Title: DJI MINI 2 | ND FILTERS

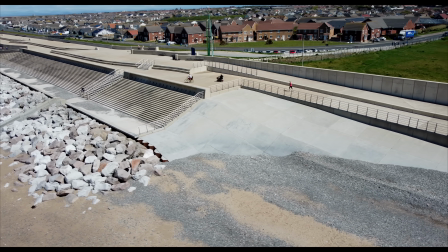232s
What I'm trying to focus on here is that if you can see this is all set on the same manual settings
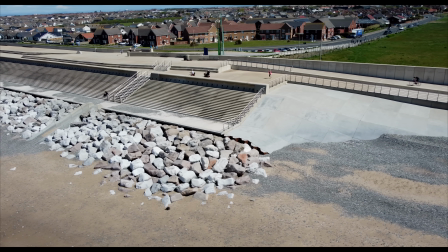237s
I'm not changing anything and then regardless whether the drone is actually into the sun
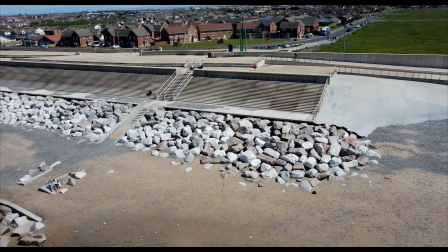242s
or away from the sun the whole image just looks spectacular
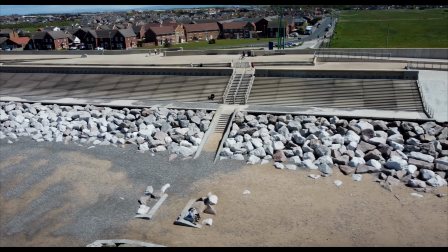246s
and natural there's no overexposed areas it's
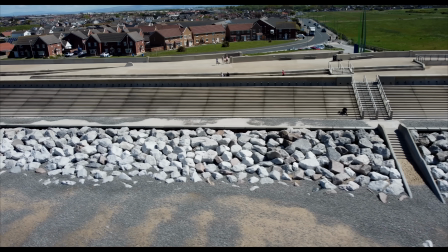251s
just the perfect image it looks so natural just like if I was flying around that seagull there
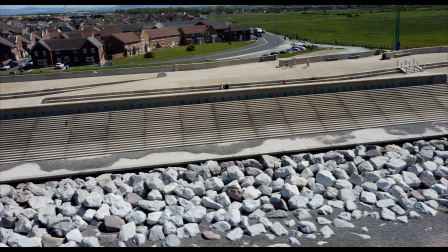256s
this is what it would look like a nice non-overly processed image and then if I want to edit it afterwards,
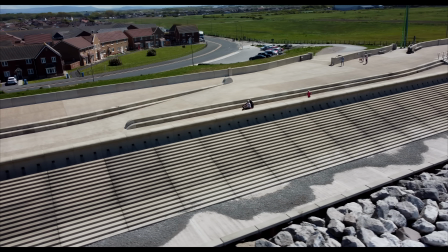262s
I can put a colour grade on, but it gives me the options to do more with it.
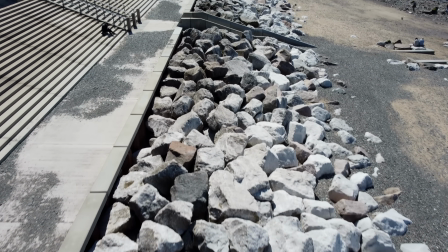267s
The ND filters are essential. ND32 for this lighting conditions today is perfect.
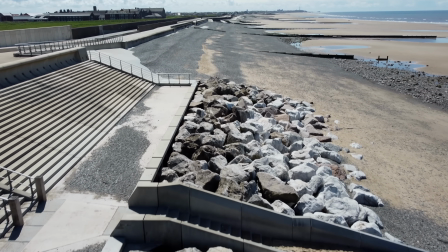273s
If it wasn't as bright today, an ND16 would have done. But what about I show you now my second favourite filter, which is used a lot, the CPL filter.
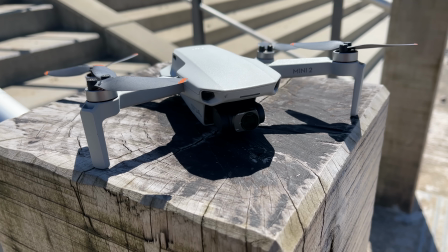282s
This just makes everything pop, nice and vibrant and I'm just going to play this now and let it speak for itself.
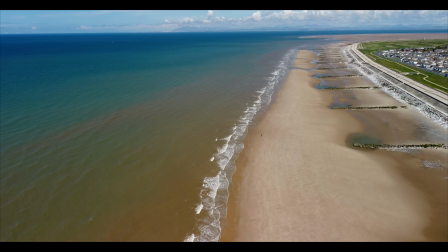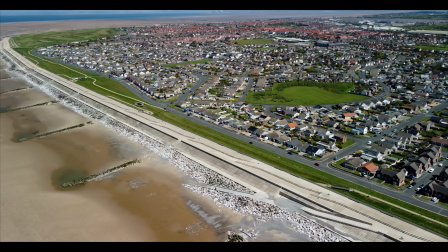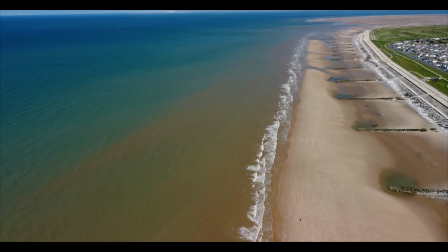303s
You would be forgiven to think that this was England,
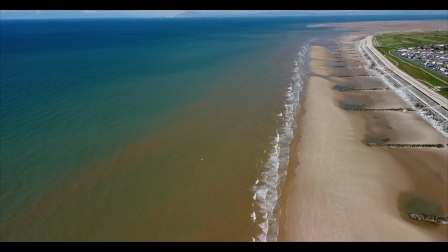306s
the place where the beaches don't normally look like this, but the CPL filter can give you that paradise look.
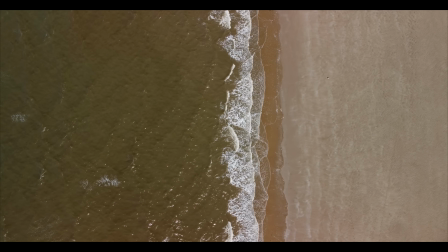313s
I just love the way it just makes all them blues pop and the greens. The CPL filter is just phenomenal.
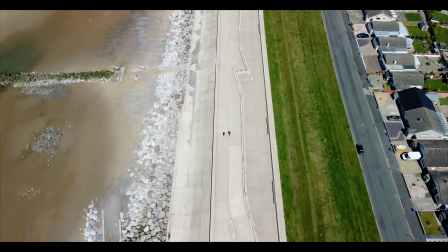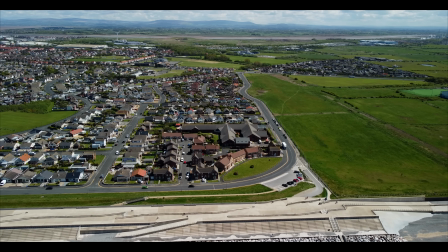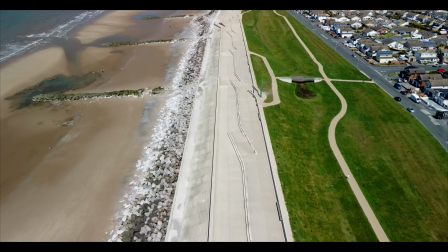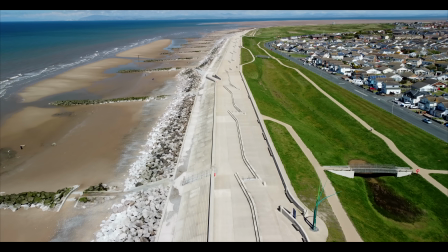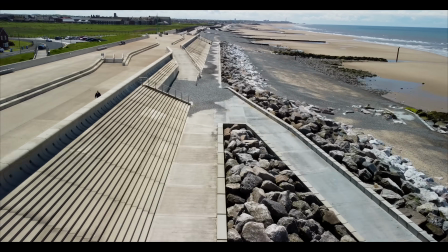360s
Sometimes you just got to see it to justify the words better than I can. wow the CPL filter let's just get it back to me this is what it
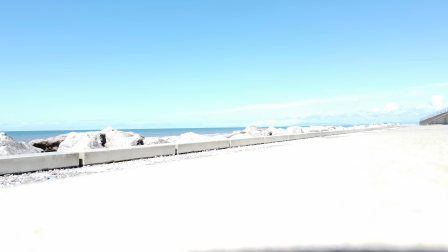367s
looks like now without a filter on so look how overly exposed that is in the bright conditions like this so if you don't use
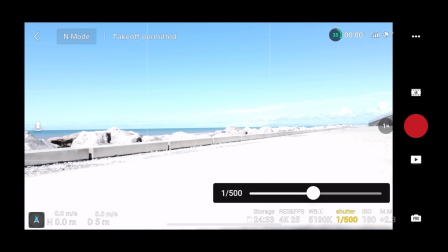374s
an ND filter you can put it in auto but everything is over processed because that shutter speed is going to have to be for in auto that's 1
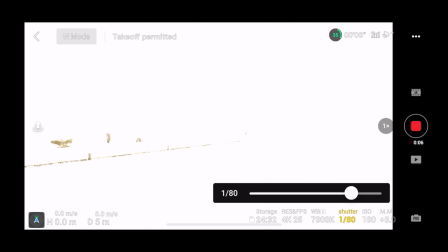383s
over 500 so this is that what it should be at 1 over 50th that is so white so look how white that is so that's
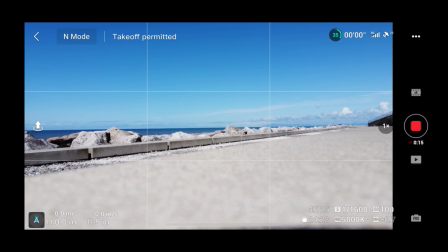392s
going to have to be bumped up all the way to around about 1 over 1600 so that means in auto your shutter speed is 1 over 1600 so that's
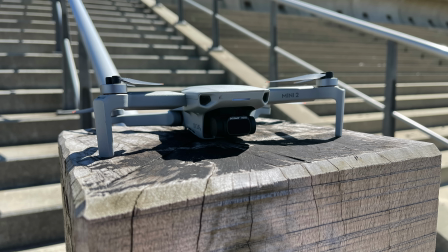401s
why it's going to be really over processed nd filters number one choice guys go and get some nd filters for your drone you will
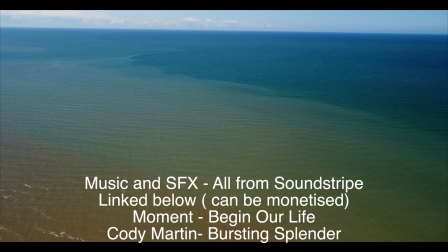410s
not regret it all the music i use today and the sound effects are linked below music is key i'm going to be talking about this more coming up but
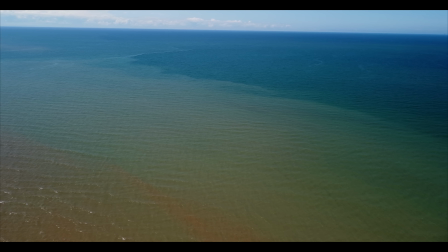418s
by using different sound effects and the right music choice can make your video look even better especially with the critique and review videos i'm
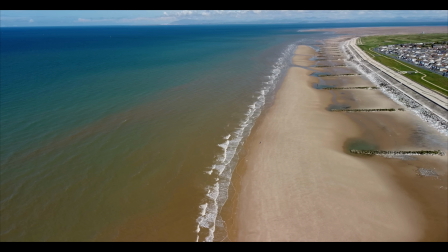426s
doing i'm going to be focusing on the music and your choice of music a lot so music is key it's one of the most important factors
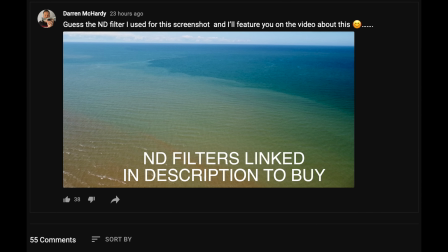434s
and this is a picture i put on the community page asking for guesses what filter i used and some fantastic guesses and a lot of you guys
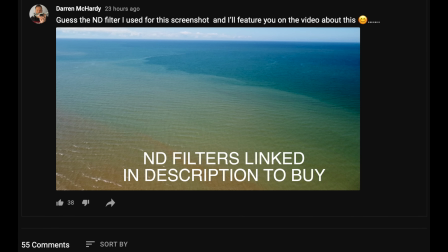442s
absolutely smashed it getting the right answer so i'm really impressed so anthony awesome
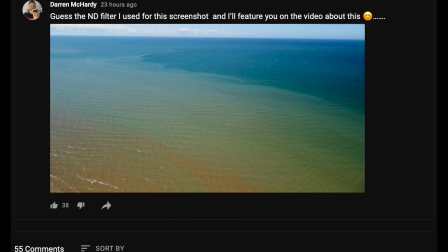447s
jar of drones airless mean peter dj fly guy amando pace drone ready
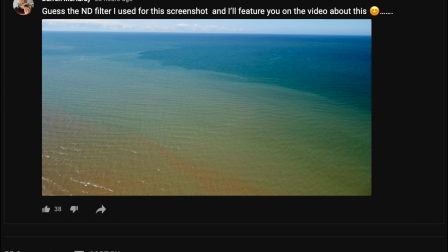453s
lutevich matt robbins david lee tommy b and eddie drones well done you all got it right so brilliant and well done to everyone else who guessed as
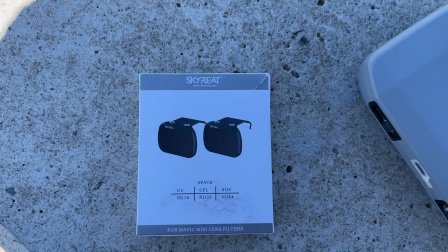462s
well some really good guesses i like that none of these footage are edited at all so go and check some filters out hope you enjoyed that guys and i'll see you all very soon take care have a great day bye